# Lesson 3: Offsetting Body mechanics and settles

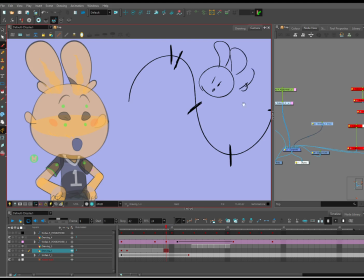49:34 So that means it's going to head's going to turn this way, which means from here to here, will probably be continuing the head turn.
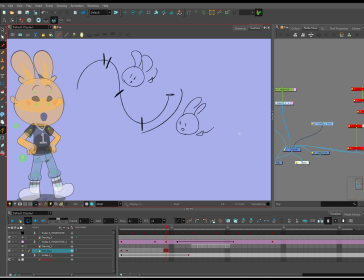49:48 So that means the head turn is going to continue into the settle, whereas before the head was kind of like finished turning before the settle.
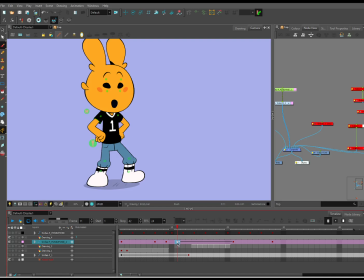49:57 So it's good to know. Okay, so using
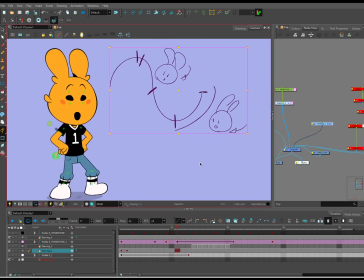50:09 there's too many things. Okay, there we go. So using my timeline like a timing chart, I want something that spatially represents this one here. So I'm gonna do right there.
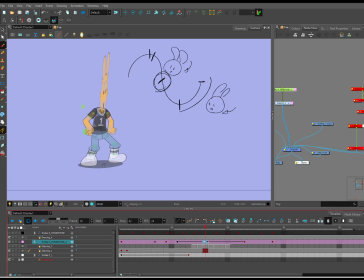50:30 Yes. And put them on twos. Okay.
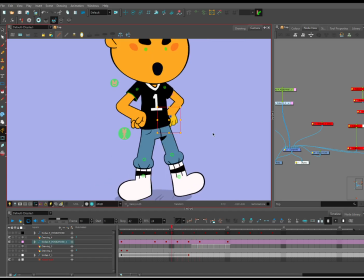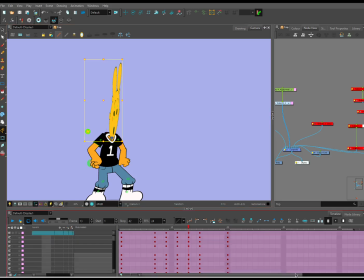50:48 So this head, I would start to fix it, but I saved it, I think. There we go. Yes!
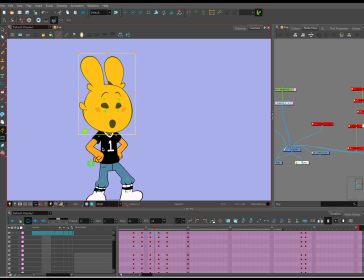51:07 And now this head sticks a little bit too much, so I'm going to... This is the other thing. If you find that your frames, like, it's like, between here and here sticks a little bit, like, it's not what I want.
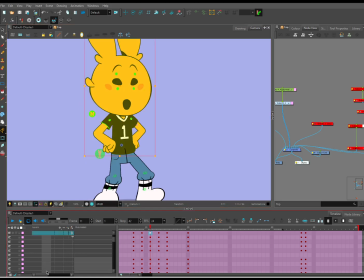51:23 What you need to do is just go to the frame, center on selection, and body and head. And what I'm going to do is I just, like, push out a bunch of frames, I tween it, and then I just pick something that's a little closer to my first frame.
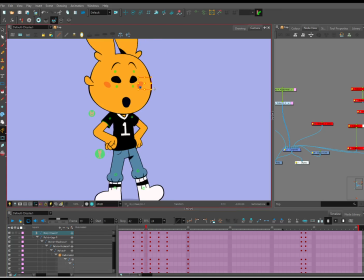51:43 It's all about adjusting as you go along. Move you back.
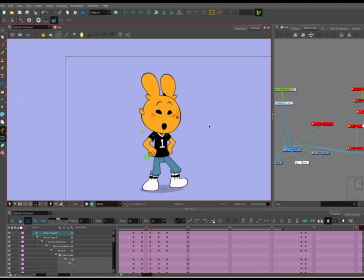I will put a little bit of follow through in his head. But I'm not going to drag the head too much.
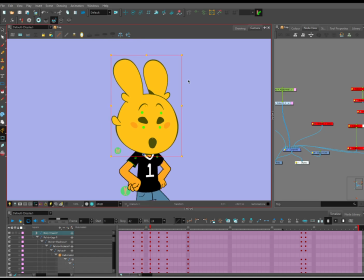52:01 I want to drag more of the ears. If I make the head too draggy, it will just do like a bounce. We have muscle tension in our necks. Our heads don't always have to bounce like a bobblehead. Okay. So turn.
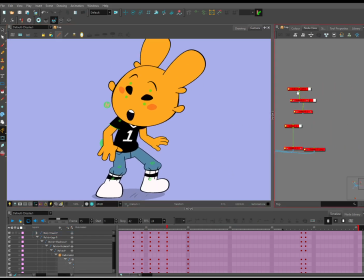52:19 So now, and I'm just going to compare it to my original one.
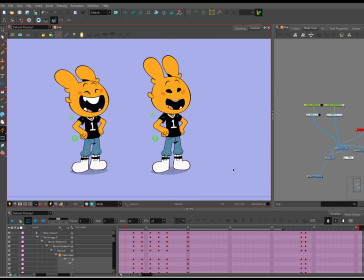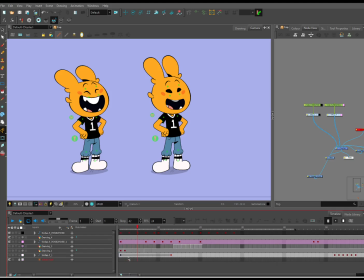Like, I'm not even at my in-betweens yet. I'm just at my...
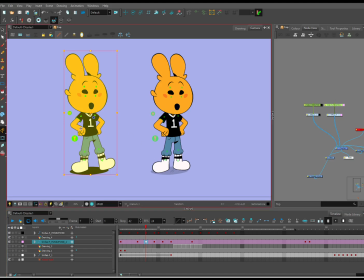52:44 But even just look at the difference of these poses, right? Even just the understanding of needing to change your weight or shift to
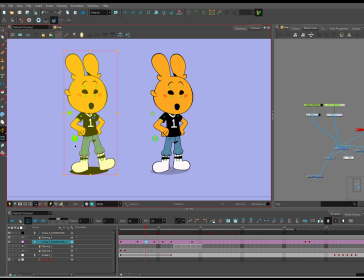52:59 allow something to lead and follow will bring you more interest to even just a simple action, right? Okay.
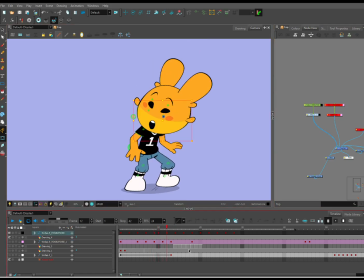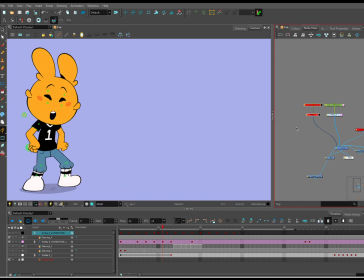53:31 Oop, I did the wrong one. They're okay, I'm gonna swap it to the other side. I got so confused. They're visually swapped. Okay, here we go.